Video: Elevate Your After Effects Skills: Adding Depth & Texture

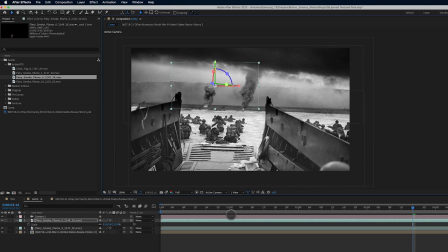Yeah, I like that. That's looking pretty cool. Awesome.
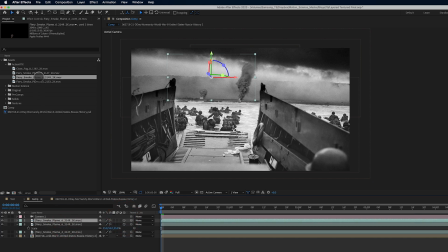Let's go ahead and duplicate again. So Command D to duplicate. And let's bring in, we've got 4, 6. Let's bring in number 10. Alter Option, click or drag to bring it down. Oh yeah, I like that one a lot.
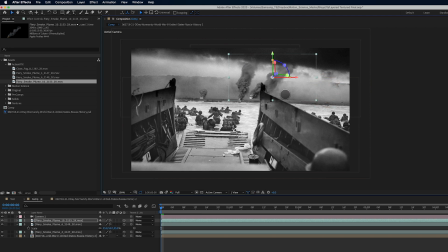We're going to bring this, now because we took the time to separate these layers in Photoshop, I'm able to bring this layer behind the boat here, and it kind of just sits back there, which is really nice. Gives it some extra realism.
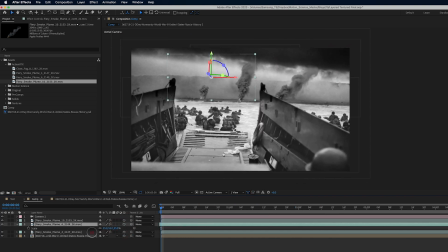Yeah, I'm really digging that a lot. I could always, you know, play around with the start point of this footage, maybe dragging this out a little bit. I really like the plume that happens here. It gives a lot of motion to this piece that doesn't exist because this is still photography.
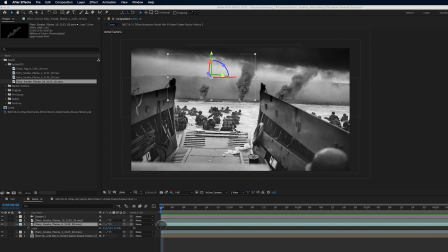So that works pretty well. Cool. Okay, so what can we do next to make this even look better, right? Let's start bringing in some textures. Let's lay them over the top. Let's give it even more depth. And to do that, we're going to go into our textures here, and we're going to find this image right here,
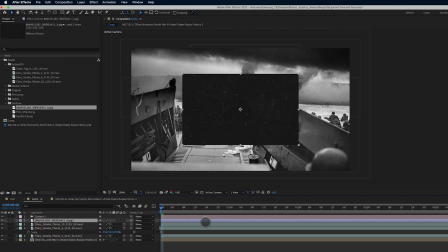which I can't remember where I got this, but I want to say it was probably off the web.
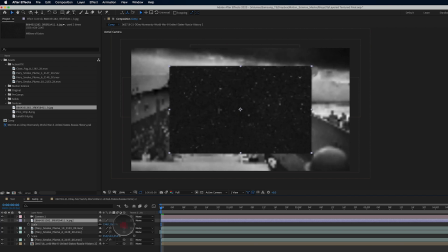And let's go ahead and scale this up. Something like so.
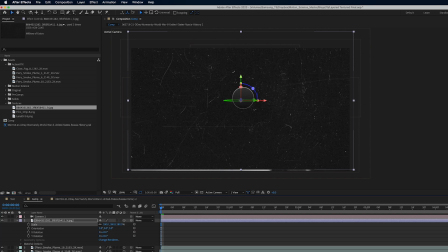Let's make it 3D so it reacts to the camera. And let's go ahead and drag it down here.
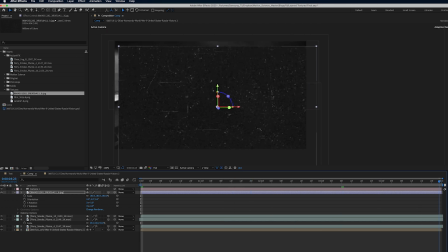And let's just make sure that it's inside the image, the inside the camera frame. I don't want to see any edges like we just saw right here. So let's make sure it's covered there. Let's go back. Yeah, so we need to scale it up just a little bit more.
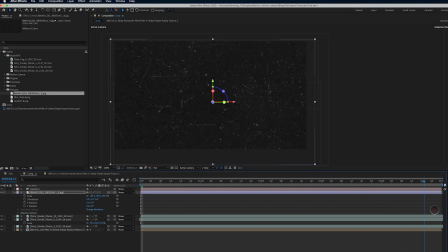Maybe something like this. Perfect. Love it.
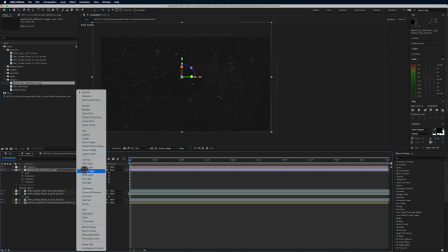So let's hit toggle switches modes. Let's go back to our mode and let's go to add.
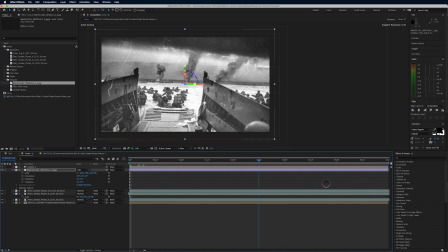And yeah, you can see like, I mean, it created some really interesting, some depth there, but you know what can make it even more interesting? So that's not kind of sitting on the same plane as our boat.
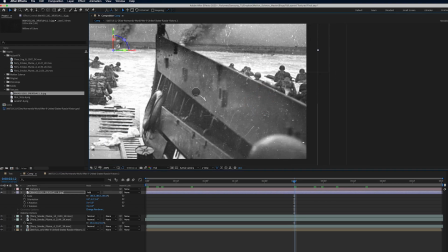Because you can see like if you were to look at this scratch right here and look how it sits at this point in the boat. As I move through the image here, it's always tied to that place in the boat.
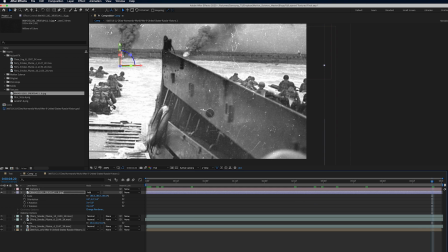But if we separate this scratch from the boat, it's going to give it even more depth.
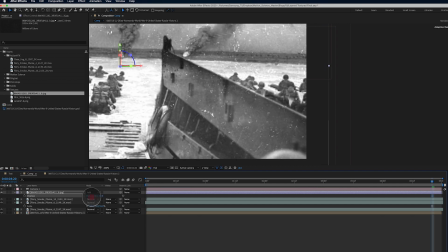So I'm going to hit P for position, and I'm going to go the opposite way here. I'm going to bring this really close to the camera. Like let's go -1000. So now it's really close to the camera.
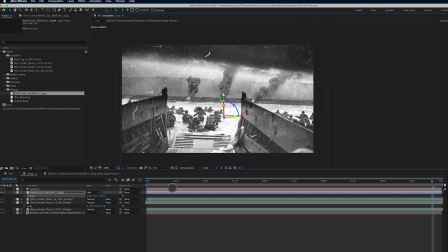And because we did this, we can actually probably scale it back down to something a little bit smaller. You know, maybe something in here. So you can see now that it's created even more depth, right? We've got more parallax happening, more depth because this texture is here in the foreground.
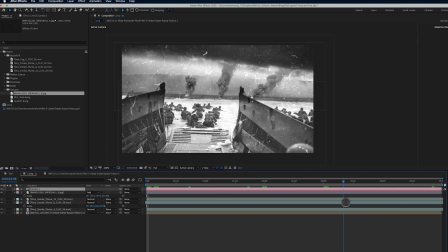Now, one thing I can do is to make this texture a little more soft is I can turn on depth of field for our camera.
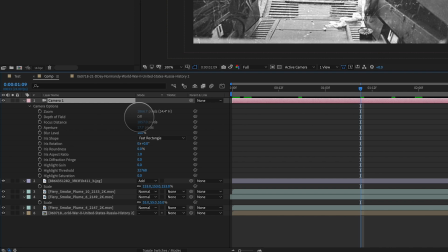So I can hit AA and I can turn on depth of field right here by clicking this button and it's on.
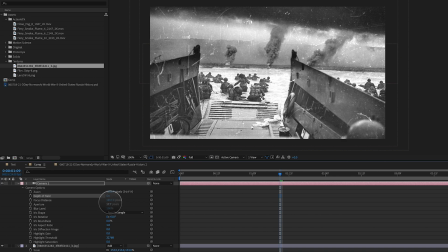Now we don't see a lot happening because we need to play around with some of our settings here. So let's do that. So what I like to play around with is typically this aperture, and I'm just going to crank it up to something like 100. So again, now this is very soft.
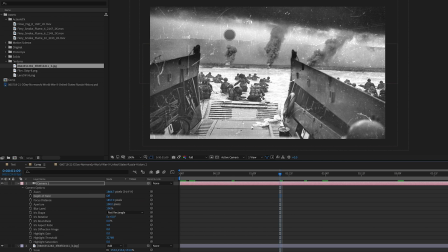So if I turn the camera depth of field off, you can see it really gets crisp with these details, even though this image is really blown up.
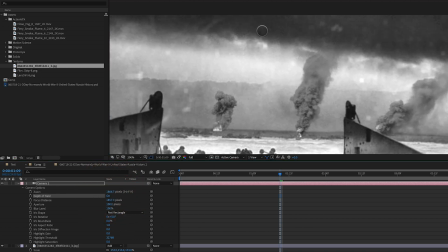But when I turn the camera depth of field on, there's texture there, but it's much more subtle, right?
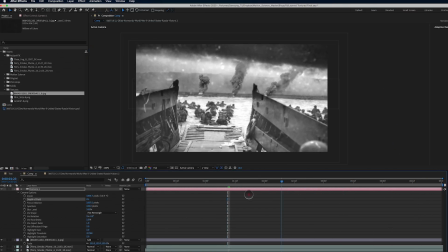So now you can see it kind of looks like we have this like maybe like some noise over the lens, right?
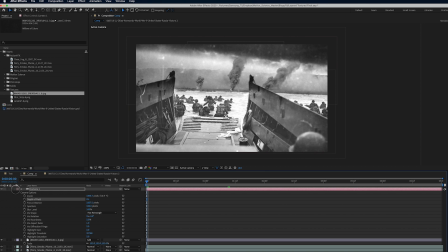There's something there. So that's going to work for now. And let's next go in here to film strip.
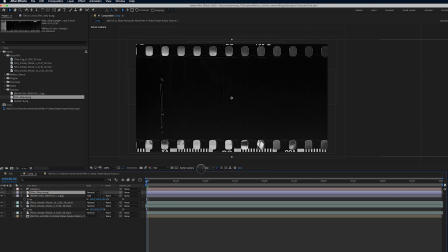Let's drop this in here. Thought this was really cool. Really like the way this looks.
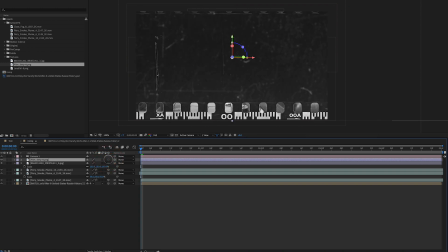Make it a 3D layer as well. And let's rotate this.
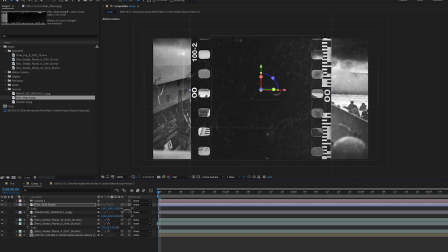270 degrees, sure. Scale, we're going to scale it up a little bit.
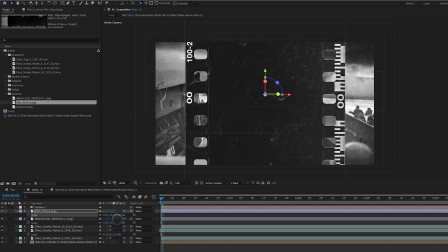And we actually need to, before we do this, let's just scale it up slightly here. Maybe like 105.
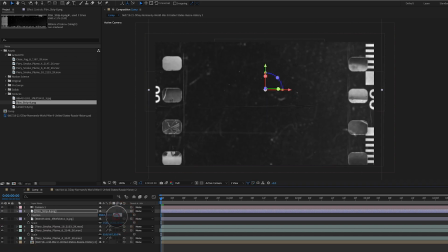Position, let's bring it really close to the camera like the other texture. So we'll go negative 1000.
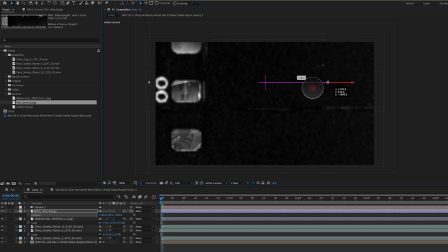And then I just want to see the edge here. So let's position it here. And let's go, I don't know, maybe let's go negative here. Let's see if we can find something interesting to look at.
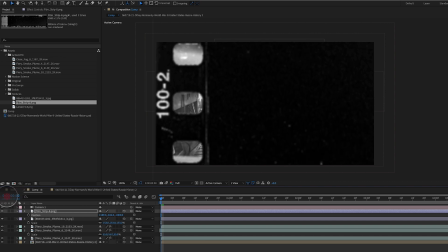Okay, so I really like that a lot, that number.
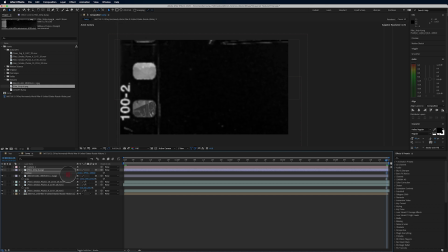And let's make sure that we are kind of keeping that film strip over the whole time. Now, maybe our camera moves too far to the right. I'm not sure yet. I'm not totally sold on this.
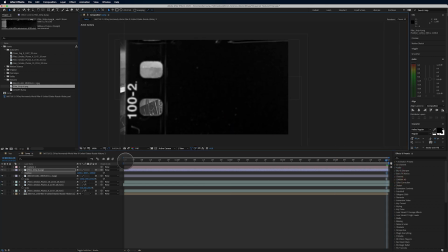Maybe we'll bring it over like this. And let's make this guy the screen mode.
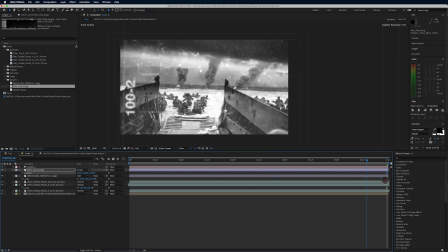And you can immediately see, again, it looks like now we've got some like overlaid film textures, which we do. It just kind of gives it some more life here in the foreground. I really like that a lot. Let's close these down. Let's save our project. Next, we're going to bring in some moving textures here from Motion Science.
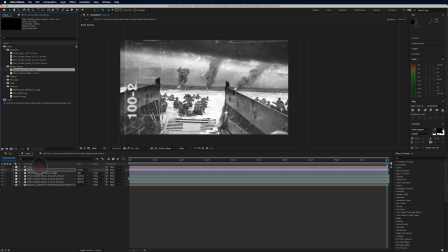This one is called Film Textures Dirt. Bring that over the top here. Let's make it a 3D layer.
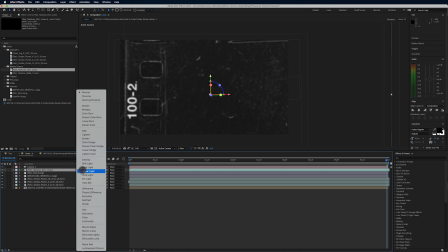And actually, let's go ahead and set it back to screen. Just like that.
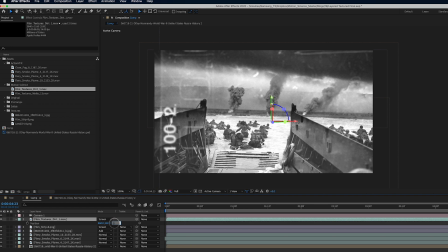P for position. We're going to bring it to, let's go negative 1000. Let's scale it way down because this is a 4K image. And if I solo this, you're going to see what it is.
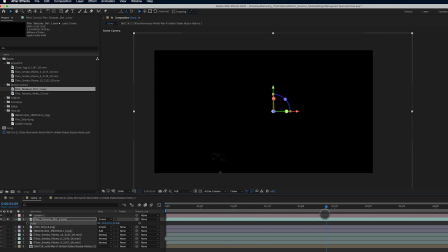It's just dirt, right? So I can see these kind of splotches that pop up here. And they look a little blurry because we have the camera depth of field on. So it's just some really interesting splotchy film effects.
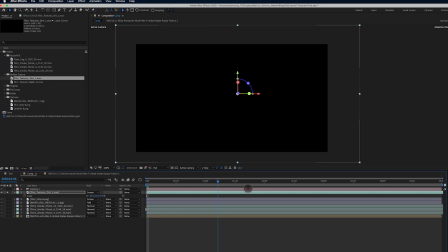We're going to make sure that this is in the screen the entire time. And you know, I feel like my camera moves a little too much, maybe.
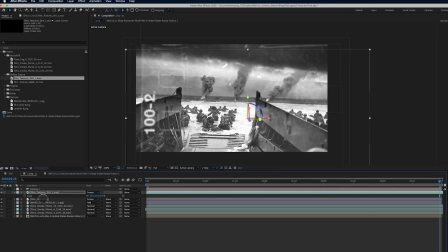So I really want the film strip to kind of be lined up at the edge here, like so. Maybe even a little closer in like that.
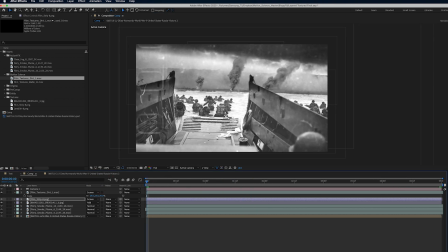And maybe the camera move here doesn't start quite so far over. So maybe it's somewhere up in here. Yeah, I think that's working. And let's make sure that this is in the frame the entire time.
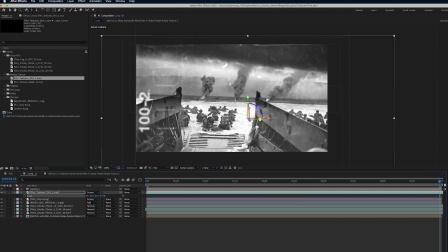So we need to scale it up just a little bit more, maybe in there. Now, something I want to do here is like when I see it right here, I want to play around with the color correction of this blotch here.
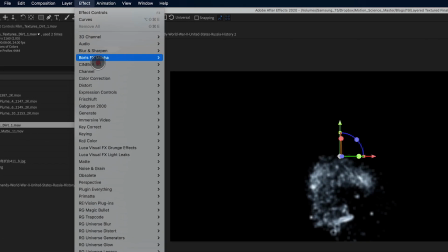So if I solo that, go to Effect, Color Correction Curves.
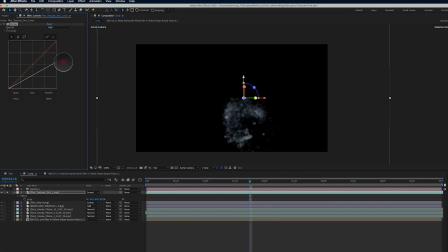All I have to do is bring down this white level, maybe somewhere in here.
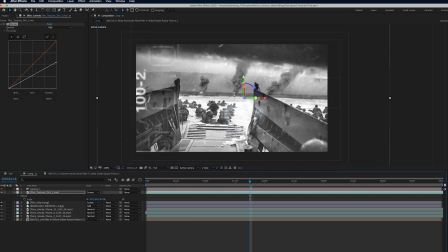And it makes it sit just a little bit nicer here in the composition. So this is with and without. Yeah, so it's a very subtle effect, but it gives it some life at certain moments.
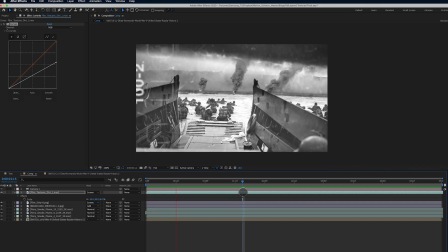So if I preview this, let's take a look at it. Okay, so there's what we got so far. You can see it's some really interesting depth because we've been adding textures over the top. We've got that action VFX footage in the background that's giving it this cinematic motion quality that's bringing life to a still photograph, right?
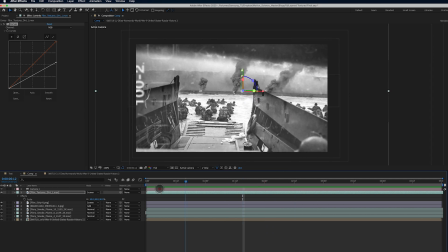By adding this footage back here, it's bringing some life to this photograph. So let's add a couple more elements here from action VFX.
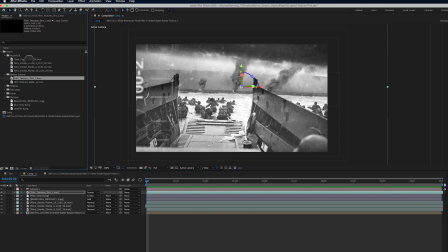Let's go up here to the project and let's find what I'm looking for here, which is right here, Lens Dirt 8.
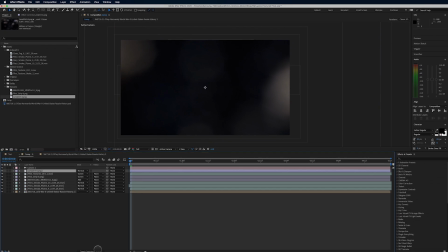It's a texture they've got. I thought it was really cool, and I'm going to make it 3D position.
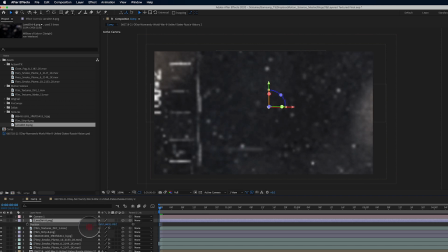Now this one, I'm not going to go all the way back to 1,000.